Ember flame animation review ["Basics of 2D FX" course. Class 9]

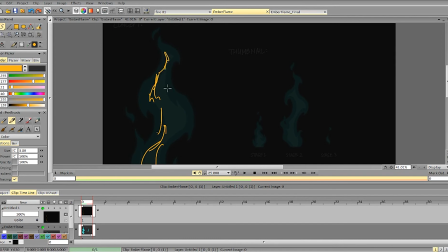We can play a bit more with the way it is positioned in the shape, so it doesn't have to be directly in the center of the form.
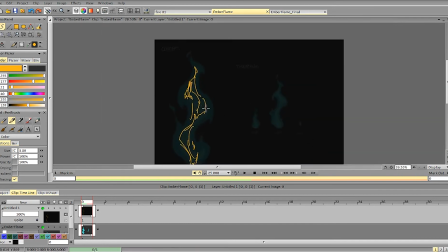It can be very different, and that's okay.
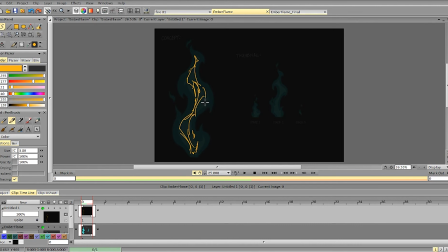So we can do something like this, we can do something more crazy, we can make it really different from the outer contour, and that is fine, that is totally fine. So the same thing here, and the same thing here, try to not to repeat shapes too much. We can simplify the first stages, and you can stretch it out to really make it obvious that it's being pushed up, and to do that you can extend the holes in the form. Extending the holes means that something is pushing the fire really, really fast, really strong, so it's stretching out. Or you can move, like gather the energy, like the fire condensating in one place before it starts really burning fast.
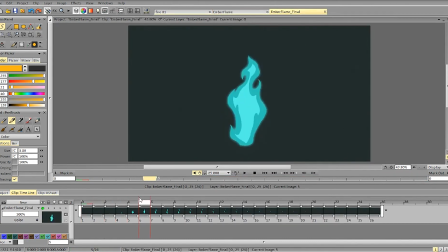So let's look at the animation itself. So in terms of the animation itself, again, the shape language is really nice. It has some of that symmetry issues and some of that mass difference issues.
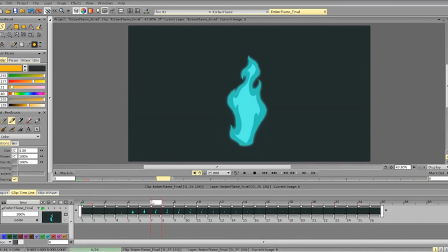Like not having the differences of masses in the animation, in the design. But in terms of the motion itself, the most important thing that we're kind of lacking here is a nice transition, nice slowdown of the bigger shape.
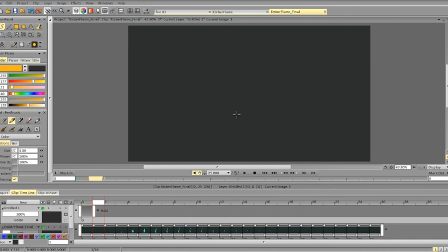Because right now it kind of disappears very fast and it's not very clear where it goes.
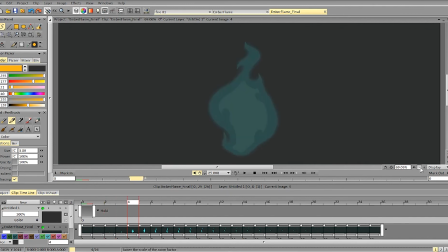So let's see. So we start like this. We can
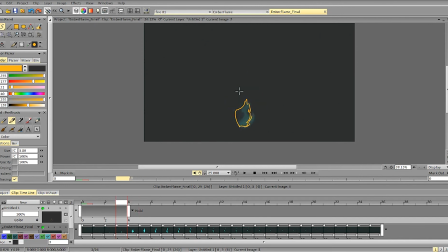get more energy going here so that we can easily transition to this frame, or we can do something like this to add some speed. Again, this shape is not very long,
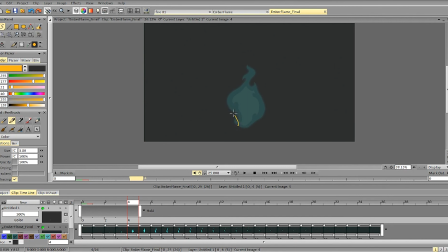and it sort of implies that we have some turbulence here, and we can just make it faster by stretching the fire out, using this kind of shapes or this kind of shapes to tell that it's moving forward, it's moving quite fast. Again, we can
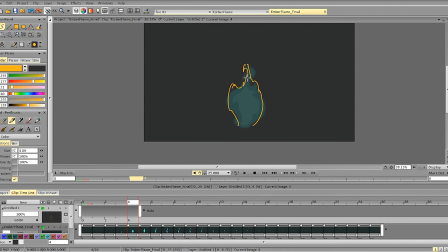stretch out the tip of the fire to make it seem fast, or we can connect it to the form, again implying that the fire is fast and it's still keeping its form.
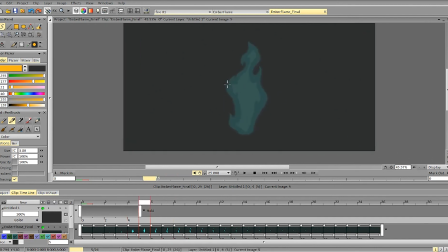And then you see the big thing here in terms of the motion itself is that first it starts decelerating, and that's nice, but you see right here the transition between this form and the next form doesn't work.
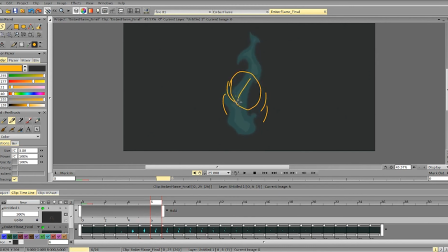Right now it feels like this big form, this shape, goes down to the left because there is nothing. So this form is very similar to this form, so visually it looks like this form becomes this form, but there is nothing for this form to
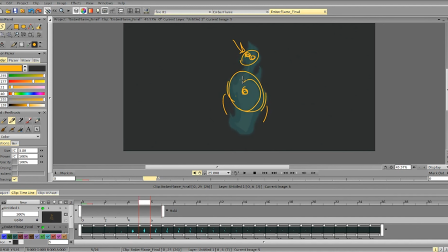get a nice transition from this frame to the next frame.
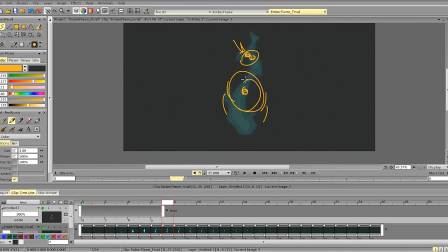There is no masses at the top that can connect in terms of the motion. So to make it work, we need something here. We need some mass here so that we can understand what's the motion,
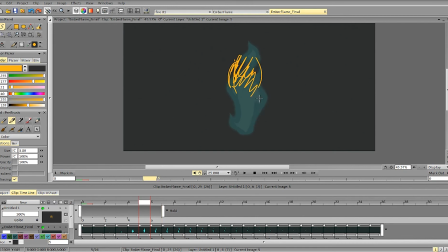how does it transition from this frame to the next frame. If we don't have anything here, it feels like it's going down, because you see this shape, it is going up, up, and then we have similar shapes down here, so it feels like it's suddenly going down, and that's strange.
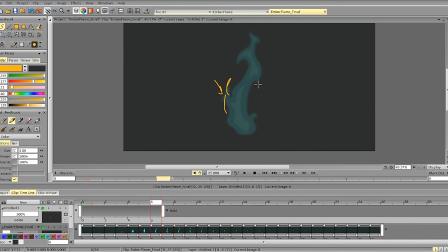And again, the second scene is having a nice slowdown for all the shapes. And right here I'd say that you can
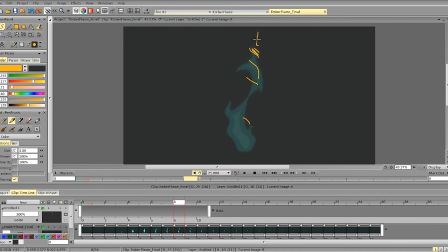break up the particle way faster and start raising it using holes a bit faster. Also, one note is that right now the particles are
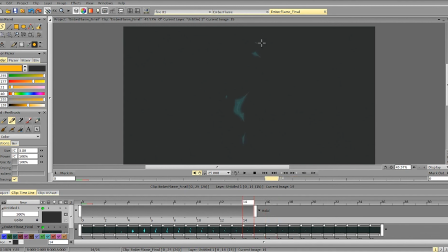parallel to each other and are going in line with each other, so they're reflecting and repeating the motion. So it would be way more interesting if you add some rotation either to this particle or this part of the particle or to this particle,
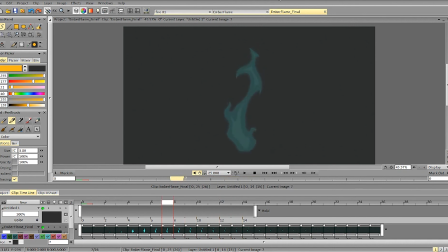just to make the motion different and just to break up this parallel line. As for the other parts, again we lack a bit of that nice slowdown. So you see it goes down, goes down, goes down, goes up,
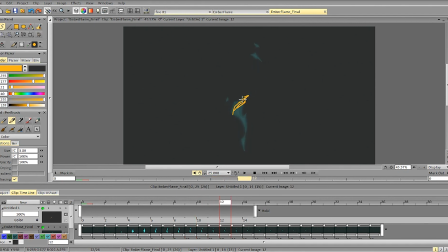extends, slows down, and goes smaller, becomes smaller again, goes up, becomes smaller, but we don't have this nice kind of gradual slowdown,
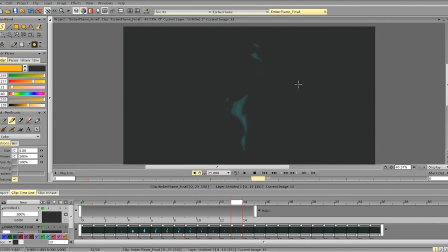or sort of gradual slowdown, so it lacks a bit of that dynamic motion. Again, even with this form, you see it goes, and it starts really slow,
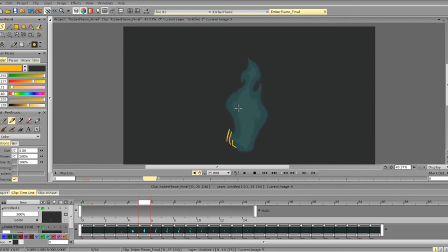and then visually it goes like here, because we don't have anything for this mass to connect, it feels like it's going down. So it feels like this shape just stays here at the same spot and then slowly goes up.
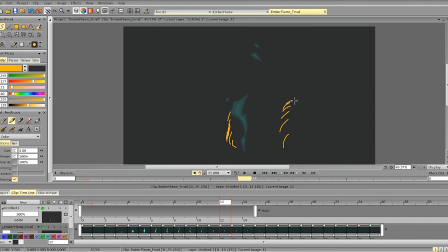And you see, we don't have that, we don't have a nice slowdown, we don't have a nice acceleration at the start, that's why it's not very dynamic.
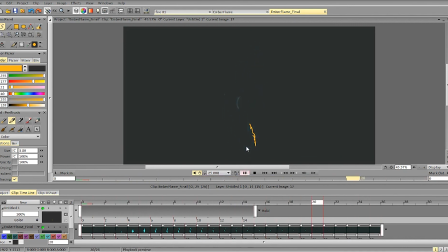I can also add a bit of that wave motion to the animation, and that will make it work way better. So I guess that's mostly it. Wish you good luck with your animations, and see you later.